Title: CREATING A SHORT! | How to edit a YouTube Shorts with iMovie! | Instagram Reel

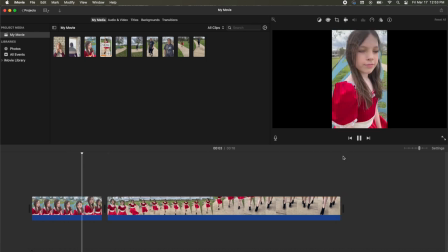12:23 maybe this part I want to try to have one that's the most seamless walk like this this this this this all right and I do have her feet because she was wearing those cute little black boots and this is a walking video all
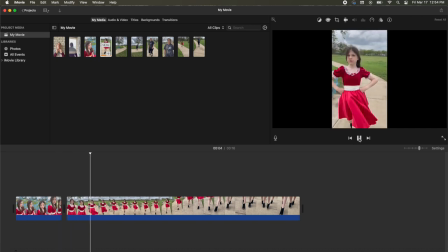12:42 the pretty girls walk like this this this this all right I'm gonna play around with this for a it to make sure that it lines up with the music and of course you guys can't hear the music part so sorry about that
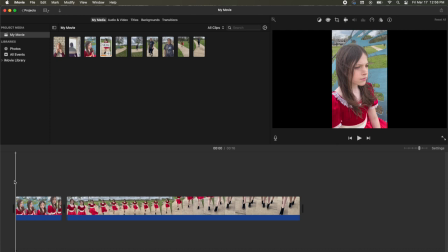12:56 i did a little time trying to match the music to it and it looks like this part is still too long all the pretty girls walk like this and then like see it's like right here when it's like this and i don't want it to be
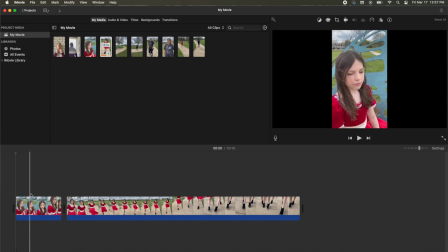13:11 there i want it to be all the pretty girls okay
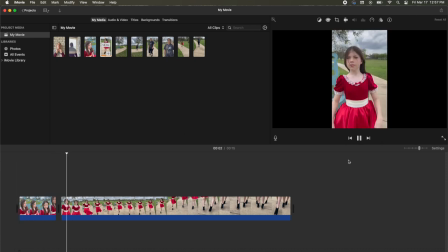13:26 let's see all the pretty girls walk like this this this this this think that might be where i need to stop right here is where we need to have the change i want to have an up close of the shoes right here so
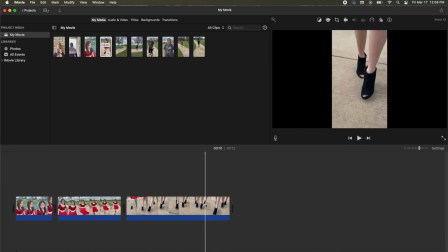13:47 let's see how this works together right here is where we need to switch to the next scene again all right this is the first clip that we're going to go with so in the course part we have longer to work with that's why I decided to go with the coarse one if you do the beginning part of all the pretty girls walk like this you don't have as much time to work with so now that we've come to the next longest
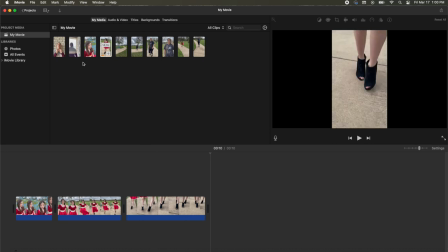14:07 part which is the six seconds I'm going to try to do the one where we did out in the break and
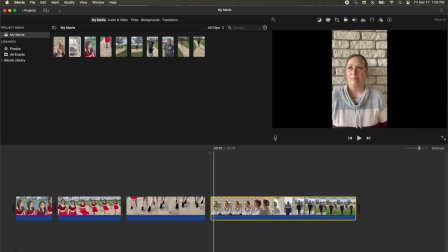14:13 see how that works where now it's just me looking off and then starting to walk kind of mimicking what she's doing almost like I'm trying to walk like a pretty girl only mine's gonna be like a hilarious walk all right detach audio and I only have six seconds to work with so all
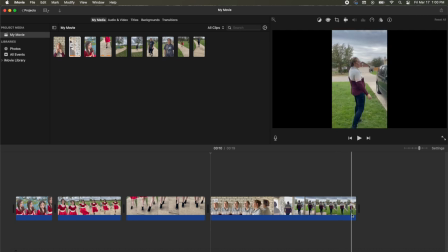14:32 of this it's 8.7 seconds now and I need to have it reduced to six seconds so obviously we can cut this part off and then part of the staring part off since we already know it has to be only six seconds. Now I'm gonna play to see how this all looks together with the music. Alright now it's time to add in the two extra shots. I don't have as much footage to work with so I might actually make some changes because so far there hasn't been a whole lot
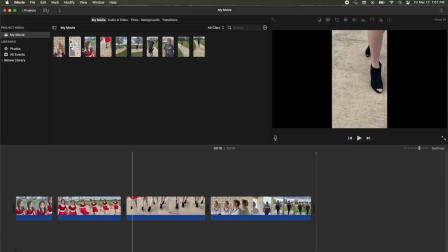15:01 of funny part in it so I may have to cut out some other stuff but this is the one that I wanted right here.
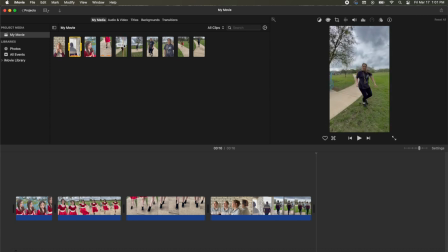15:07 So the first one she was recording too long and then she tried to turn to get to me and I wanted me to just come into view so
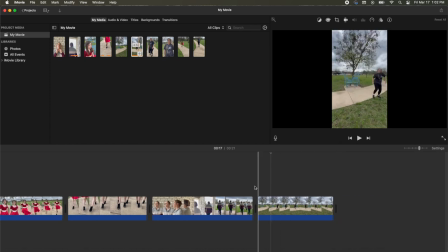15:15 this one four and a half seconds so like that's almost perfect because you only have four seconds for the next change right there that might
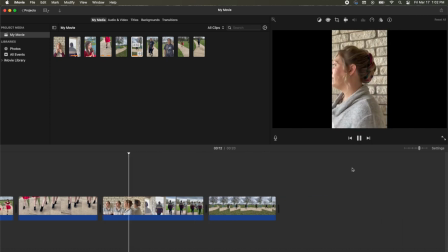15:24 work together all the pretty girls walk like this this this this this like this this this this this I don't know how I feel about it stopping because it's like I came to a stop instead of continuing I might actually reduce
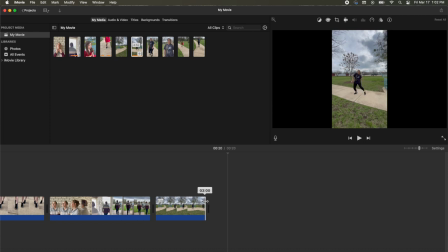15:42 it to three seconds and then also add in some of the
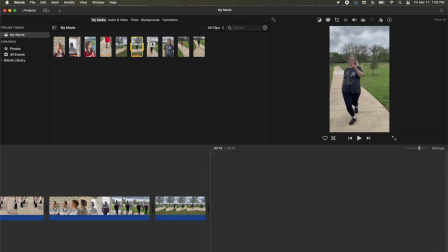15:48 other funny walks
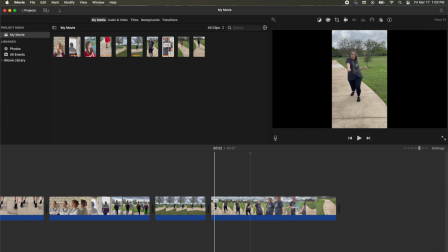15:52 all right so that was three seconds we get four or five more seconds and that's it and then we have to see how it all pieces together okay
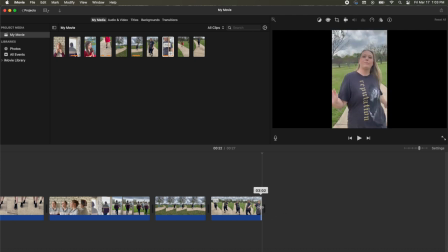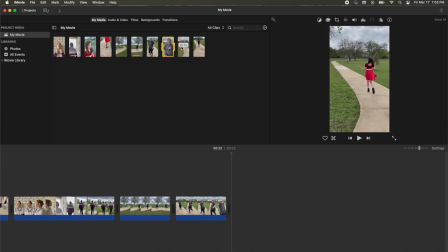16:08 and then she had another really good walk which I thought about incorporating.
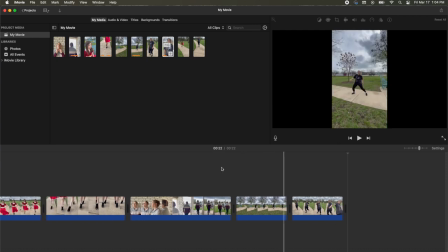16:15 Now I'm down to like the last few seconds and I might end it with the Xaeli walking properly because I've had like my little funny moment
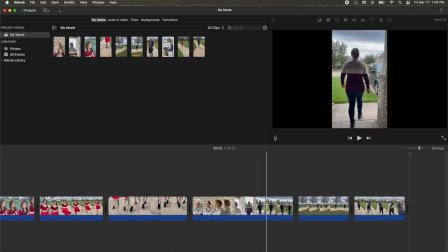16:23 there but I also might cut out this part which is a shame because I really wanted Charla's hair to be featured.